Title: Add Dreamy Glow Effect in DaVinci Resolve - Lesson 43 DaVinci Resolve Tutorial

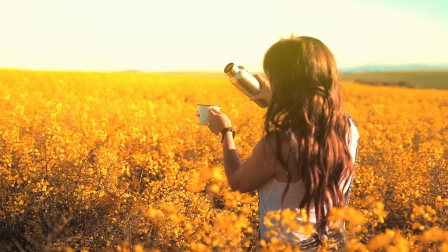Today, we're creating a magical, dreamy vibe with the glow effect.
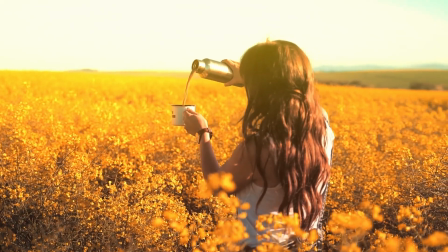This is perfect for enhancing highlights and giving your video a soft, ethereal look.
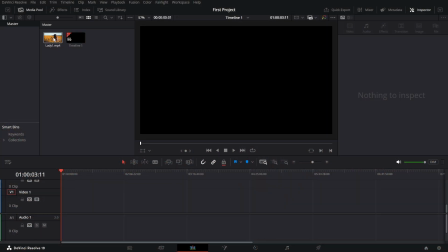Let's jump in. Start by importing your clip into the timeline. Play it to get a feel for the scene.
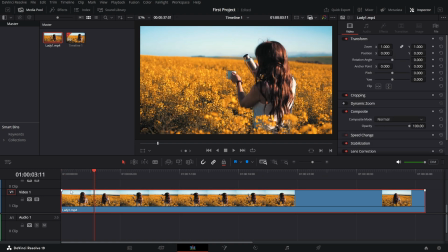It works best on footage with bright areas or warm lighting. Now, head to the effects library and search for glow under the open effects
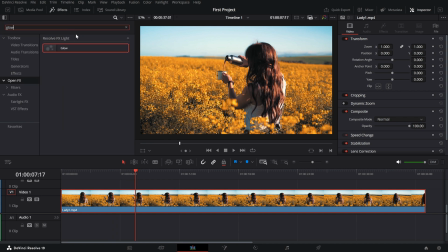tab. drag and drop the effect onto your clip immediately
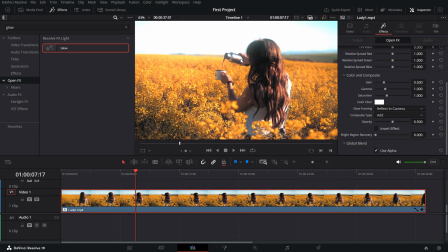you'll notice a subtle glow added to your footage but we can take it
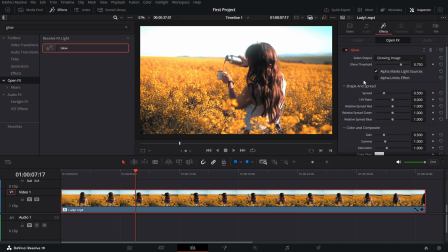up a notch with a few tweaks go to the inspector panel on the right side of your screen and scroll down to the open FX settings here's where the magic happens first adjust the threshold slider this
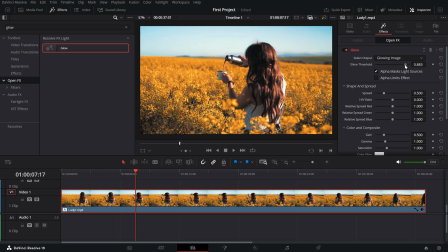controls which parts of your footage are affected by the glow lower it to make the glow
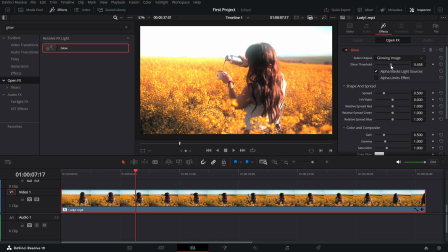more prominent in darker areas or raise it to focus on highlights. Next, play with the spread slider. This adjusts how far the glow radiates. A higher spread creates a soft dreamy effect while a lower spread keeps the glow tight and intense. For the color, head to this option.
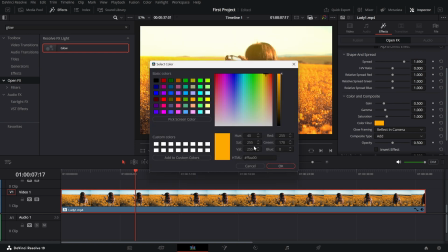You can add a warm golden glow for a cinematic feel or experiment with cooler tones for a futuristic look.
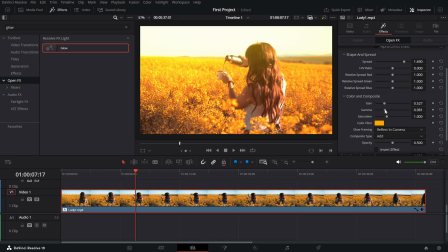Adjust the sliders that are available here to match your requirements. Finally, use the brightness slider to dial in how intense you want the glow to appear. A gentle touch often works best for that subtle, dreamy aesthetic. And that's it. You've created a glowing,
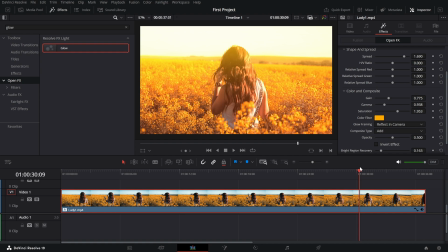dreamy vibe for your video in just a few steps. if you enjoyed this tutorial don't forget to like subscribe for more quick editing tips